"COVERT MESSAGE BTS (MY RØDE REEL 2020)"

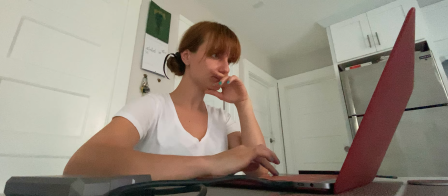[0:03]
Making a film is never easy, and it's especially not easy when you're filming it during quarantine. When I was writing Covert Message, I basically thought of a sketch writing structure.
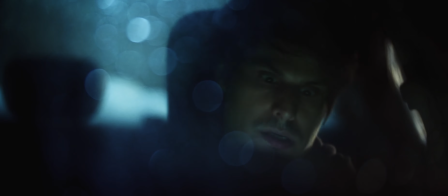[0:14]
What am I making fun of, or what's the joke, and how do I escalate it until I can't go any further?
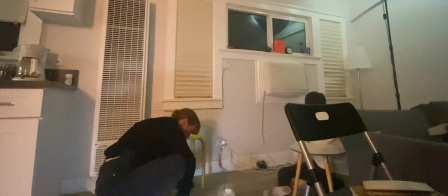[0:19]
So when Xenia said that she wanted to make this movie, and after reading the script, I thought of this one shot with the glass hitting the floor.
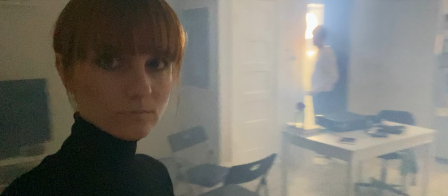[0:26]
So we used the silicone glass, which I used on an old production, I just happened to have extra. To get the cinematic look, we fogged up the entire place.
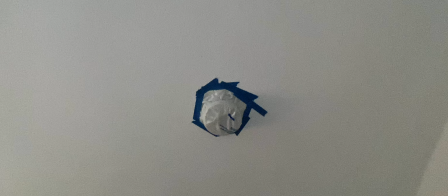[0:34]
Prior to using the smoke machine, we of course had to tape all three of our fire alarms because they just kept going off again and again and again.
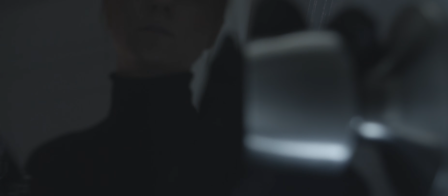[0:43]
We shot this on the Blackmagic Pocket 4K, which honestly is a pretty badass camera if you ask me.
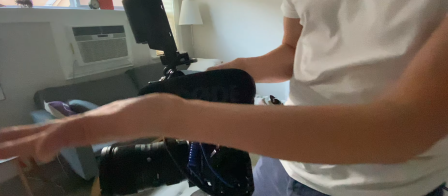[0:49]
It shoots in 4K Blackmagic RAW, which gives you a lot more latitude and leeway in post so you can change the colors to your desired effect.
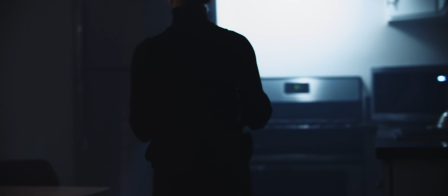[0:57]
We also do not own any anamorphic lenses, so all of the lens flares you see were added in post.
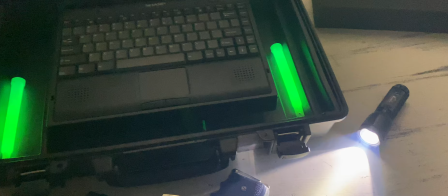[1:03]
Take this one shot where we dolly around, passing the fan.
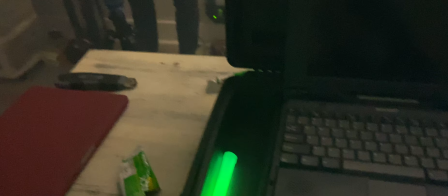[1:07]
Normally you'd shoot that on a dolly or some sort of gimbal, but we didn't have a dolly, so what we did was put the tripod on a tote bag.
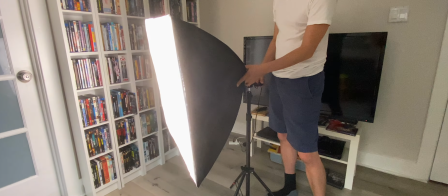[1:14]
I'm actually surprised how it turned out. It actually looks really cool. For lighting, we used the softbox light, as well as these hot lamps, which we put on a dimmer.
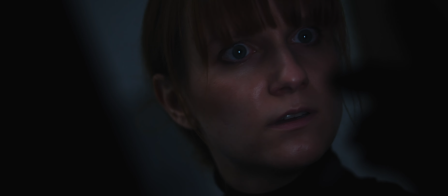[1:23]
For the visual effects, it was actually pretty simple. All we did was just simple camera tracking and compositing.
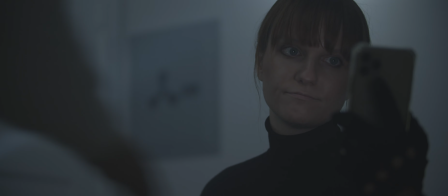[1:29]
Nothing too crazy. For the explosion shot, I actually just had to sit really still while Nick shined the flashlight over my face.
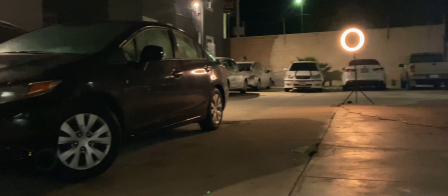[1:38]
The second day of filming took place outside in our parking lot. We sprayed the car with water to create some texture.
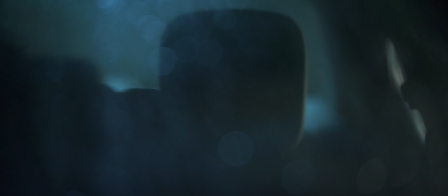[1:47]
For the interior of the car, we just used my laptop with a green image on it. The most fun part of filming outside was, of course, directing Nick.
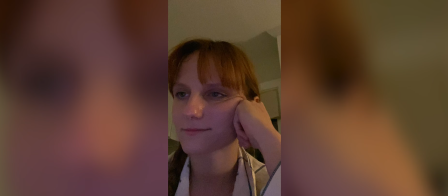[1:55]
I think his reactions are priceless. I had so much fun editing them later on.
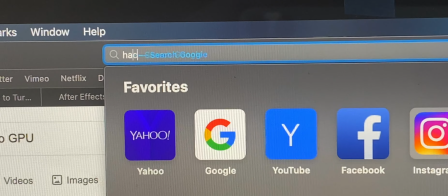[2:01]
For the hacker screen, we actually went to this website that Nick found called Hackertyper.net.
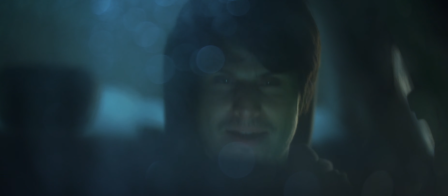[2:08]
Check it out! You can become a hacker, too. All in all, this shoot was really fun, and we've learned a lot,
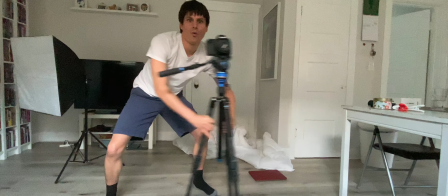[2:14]
got to play a lot, and experiment a lot, as well as try and be better storytellers. Thank you.